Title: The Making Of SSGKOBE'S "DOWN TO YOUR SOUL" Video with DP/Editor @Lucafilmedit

And we lens wise, we use a 60mm and then a 50mm, I think, for these scenes.
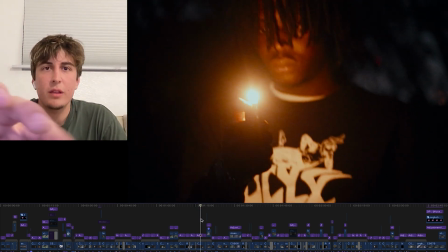(12:11)
Nice. Lighter scenes especially, just to have the kind of bokeh in the background. That bokeh is fucking fire too.
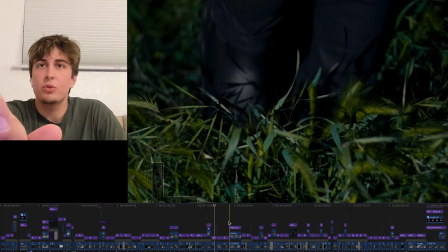(12:16)
Like the city lights in the background, just have that on 50 was cool as fuck. And yeah, just the VHS.
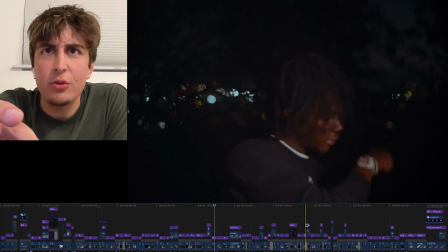(12:22)
And then we also had this little like digital camera used. This I think it's a Canon PowerShot.
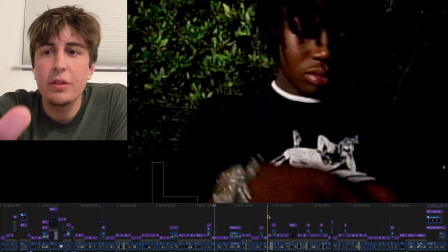(12:28)
I'm not sure. Let me show you the scenes. Those ones, yeah, those were shot on like a digital camera.
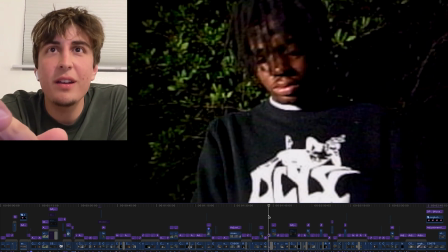(12:32)
Oh really? Yeah, I thought that was the VHS. Yeah, right. Looks clean. It's like hard to tell the difference, but yeah, no, it's pretty cool.
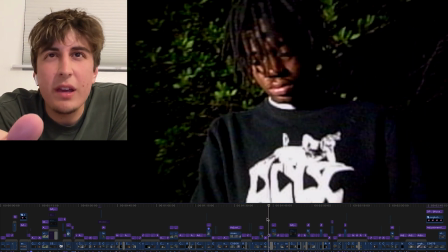(12:38)
It's like those like super Y2K, digital cameras, and kind of like laggy sometimes.
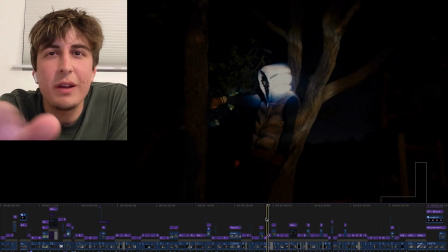(12:42)
The audio doesn't like they kind of have a lot of bugs to them, but I feel like the end product's kind of cool.
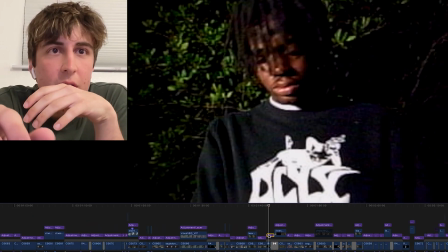(12:48)
I love the way that looks. Do you want to go ahead and show us some of the color grades before and afters? I think my favorite color grade for the video is probably for it has to be this shot right here.
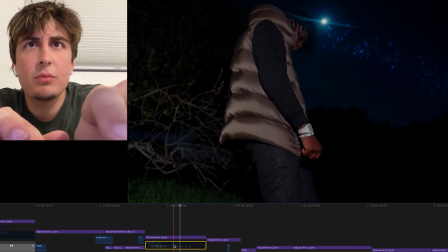(12:59)
Let me show you without the VFX too. Yeah. Show the raw shot. Yeah, so this is Oh yeah. it's crazy.
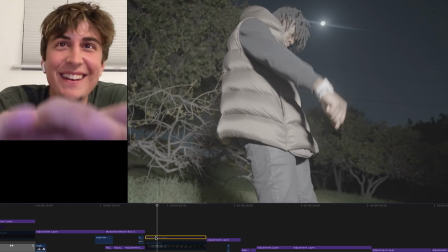(13:04)
Got the S-Log 3. for me too. Yeah, right. It's crazy. I love playing with the exposure too.
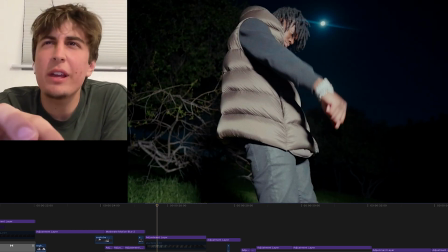(13:09)
Like I don't like having my videos too bright.
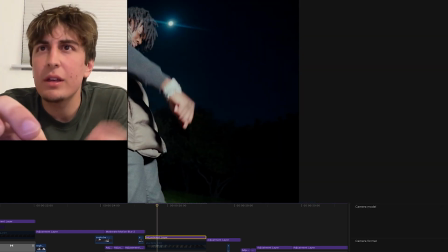(13:11)
I kind of like dimming the exposure down and kind of giving it like gives it more like a moody sort of feel to it.
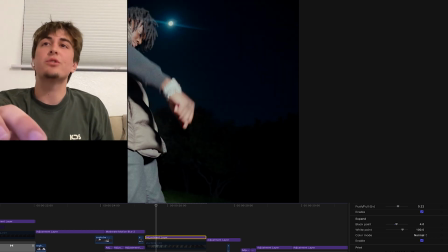(13:18)
S-Log 3 is crazy. Like yeah, there's so much. Best picture profile. Yeah.
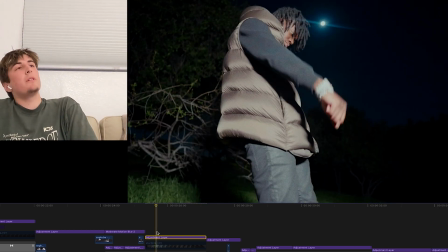(13:23)
It's like the best picture profile for like us amateur videographers.
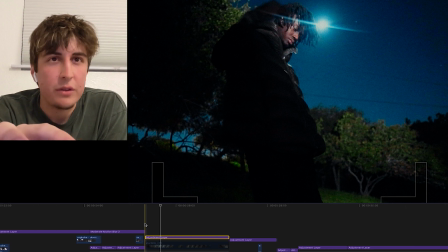(13:27)
I feel not amateur, but like for us videographers, I feel like there's so much versatility within it,
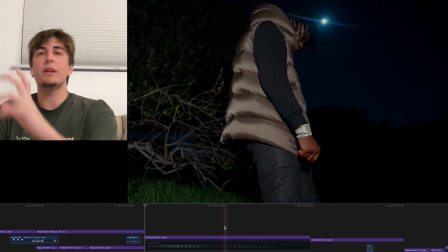(13:34)
and even if you kind of messed up your exposure, like you could always like change that. Oh yeah, man, there's so much room.
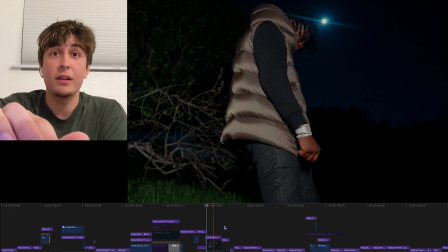(13:39)
Especially if you shoot one stop over. People don't know that. It's like the best shit to do with it. Yeah, exactly. Well, thank you so much for hopping on here, man. I'm gonna end it on one final question. I always ask everybody this question. If there's one piece of advice you could give someone who wants to be doing the same thing as you, traveling around, shooting videos for these artists, working with their favorite artists, what advice would you give? I think that's advice I would have liked having myself. So I'll kind of say it. I think it's, I was kind of cliche, but low key, like don't doubt yourself. Like don't compare yourself to others, because like I've dealt with that a lot, and like I've always been super proud of my work, and I've seen it like progress, and like I've seen the progression over the years, and like throughout that I've always like looked at other people's works, especially like people kind of in my age range, because like obviously when I see like crazy work on my IG, like and I see the director's like as professional, he's like 30 some years old. I'm like, okay, like obviously like he's gained experience, but like people my age kind of in the same, we're on the same sort of level, you know what I'm saying? Like I compare myself so much, and Instagram does not help at all. Like just scrolling, just it's kind of this toxic cycle. Yeah, man. But I just taught myself that like art is art and it's so subjective, and like you need to compare yourself to others, because like as long as you're proud of your work and you've seen the progression, like I look at my work a year ago, and I'm like, yo, a year ago I would have been proud of what I'm doing right now. So like that's what counts, right? And I just know it's just a constant like sort of internal battle, but like I'm kind of like getting used to focusing on my things, just staying in my lane, right? And I think that's the biggest piece of advice, honestly. And I think every like artist, whatever field you're in, videography or like painting, whatever, like it's literally it's super crucial, I feel like, to kind of follow that like focus on yourself. Everybody has their time. It's just Exactly. when it happens, right? Exactly. Yeah, 100%. Well, thank you for hopping on here, man. Make sure you guys go follow Luca on Instagram. It's Luca Film Edit, right? Exactly, yeah. Film edit, kind of goes both ways. There's like 2 ways to say it. So Luca filmed it or film edit. Gotcha. Thank you, bro. Thank you so much. Shout out to you.